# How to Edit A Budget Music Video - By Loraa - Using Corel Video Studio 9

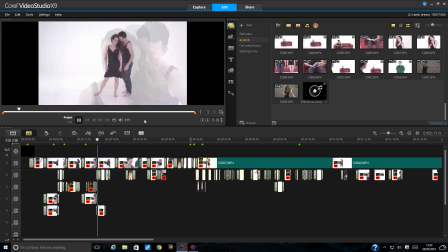4:14 when you see the love,
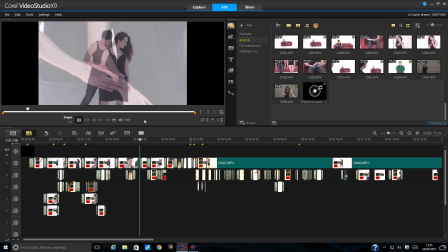4:24 hear the heartbeat of a butterfly,
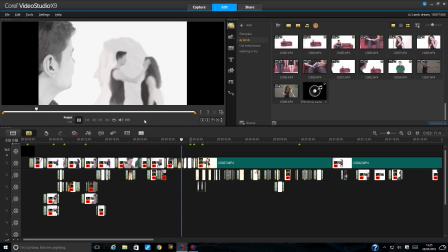4:33 when you dream in color.
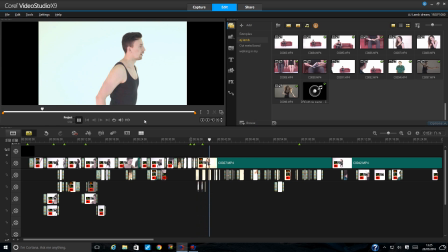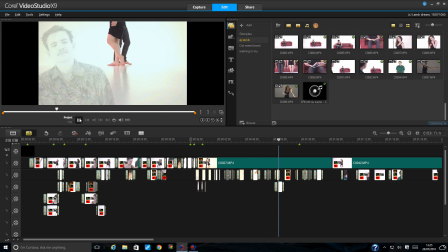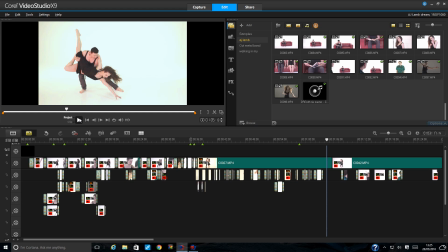5:07 Okay, so you can see from the first minute there that the first 36 seconds is very slow, and then the second 30 seconds is quite upbeat and fast, and it's quite a jazz song. So I've tried to make it move in that sense.
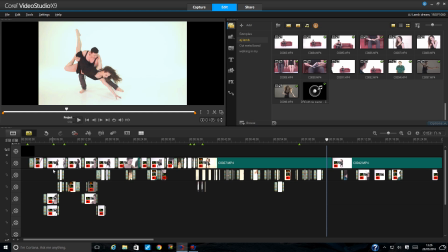5:24 Now, what the very first thing I do, very first thing I do when I sit down to edit a project.
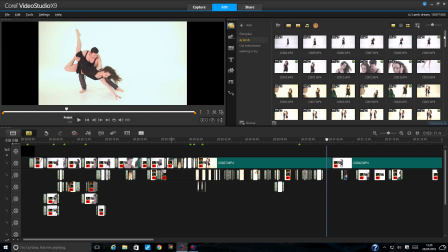5:32 Now, this particular project, I wasn't there for filming, so I'm completely unaware of the footage. However, I did produce it and I did plan it, and I did script it and everything else. So I knew exactly what shots we were taking.
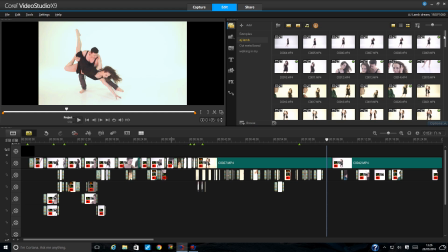5:49 I planned the choreography in the sense of what storyline I wanted the choreography to say, and it was a scene by scene. So section by section of this particular song was planned. So I knew obviously what was being filmed.
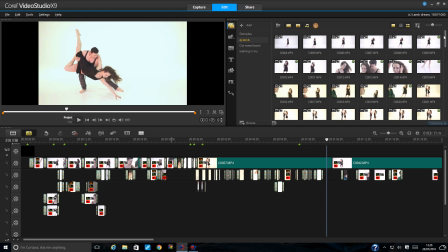6:02 I just wasn't there when they physically filmed it on the day of filming. So when I got the footage back, then I still have to sit and I have to look through it all. And you can see up here on the right all the different shots. Now, there's quite a few. You'll see there's like 1, 2, 3, 6, 7, 8 of the same sort of shot.
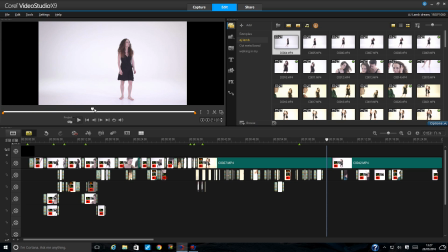6:20 And I mean, a lot of this, when you're doing your first shots, is setting the shot, and they're setting lighting, and they're rehearsing, and they're practicing this sort of thing. So you can see I'm generally just going to, usually I can scrub through it,
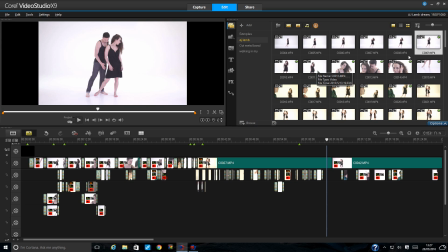6:32 and I can see what is in the shot, and you know, I can browse through it pretty quickly if I scroll through it, and I might watch it just to double check what part of the song it is.
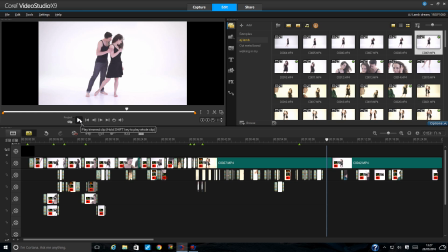6:50 The great thing about this video was it was actually all filmed, you know, bit by bit on the song. So it wasn't filmed back to front, or, you know, the end part of the song was done first. So I can actually go through this quite quickly and point out the first 10 shots are to do with the first 30 seconds.
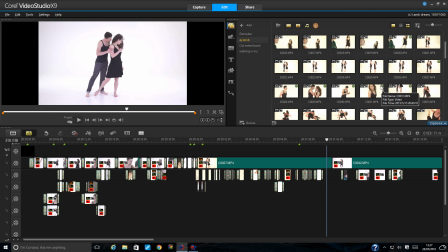7:08 The second, 10 shots are to do with the next 30 seconds, because it was all filmed in the order it was actually, the song is actually produced in. So, which makes my job so much easier. So if we go through it, obviously they started with a wide shot,
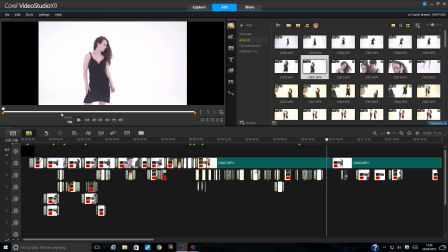7:27 then they did like a half shot, which is quite a nice shot as well, and it gets just kind of removes the legs,
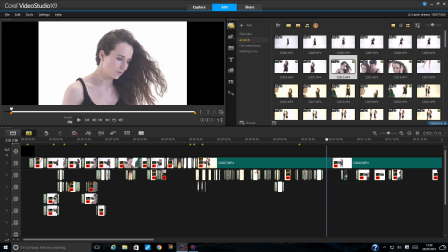7:35 and then they went for close shots, which are just getting her facial expressions and his facial expressions,
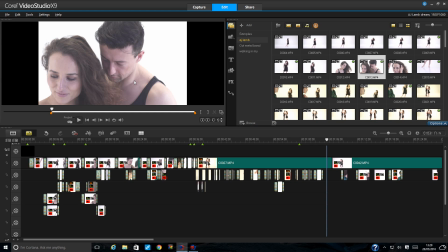7:44 which is really great for little shots that fly in very, very quickly, and then detail shots of the hand.
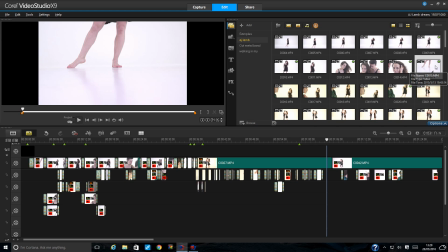7:53 And then really great shots of the legs, actually the feet. That was, I mean, I didn't think it would look so good. I think it looks really great because there's lovely shadow and stuff coming down. So that's generally the template that was used for each scene, as well as one singing shot.
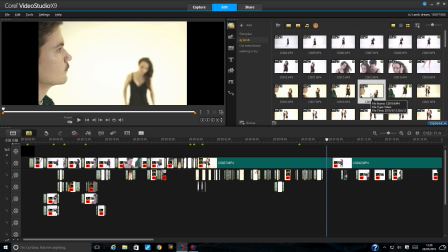8:08 Now, the singing shot in particular is supposed to be a fly on the wall type thing. It's supposed to be he's there, but he's not really there. You know, he's watching the story and he's singing about the story.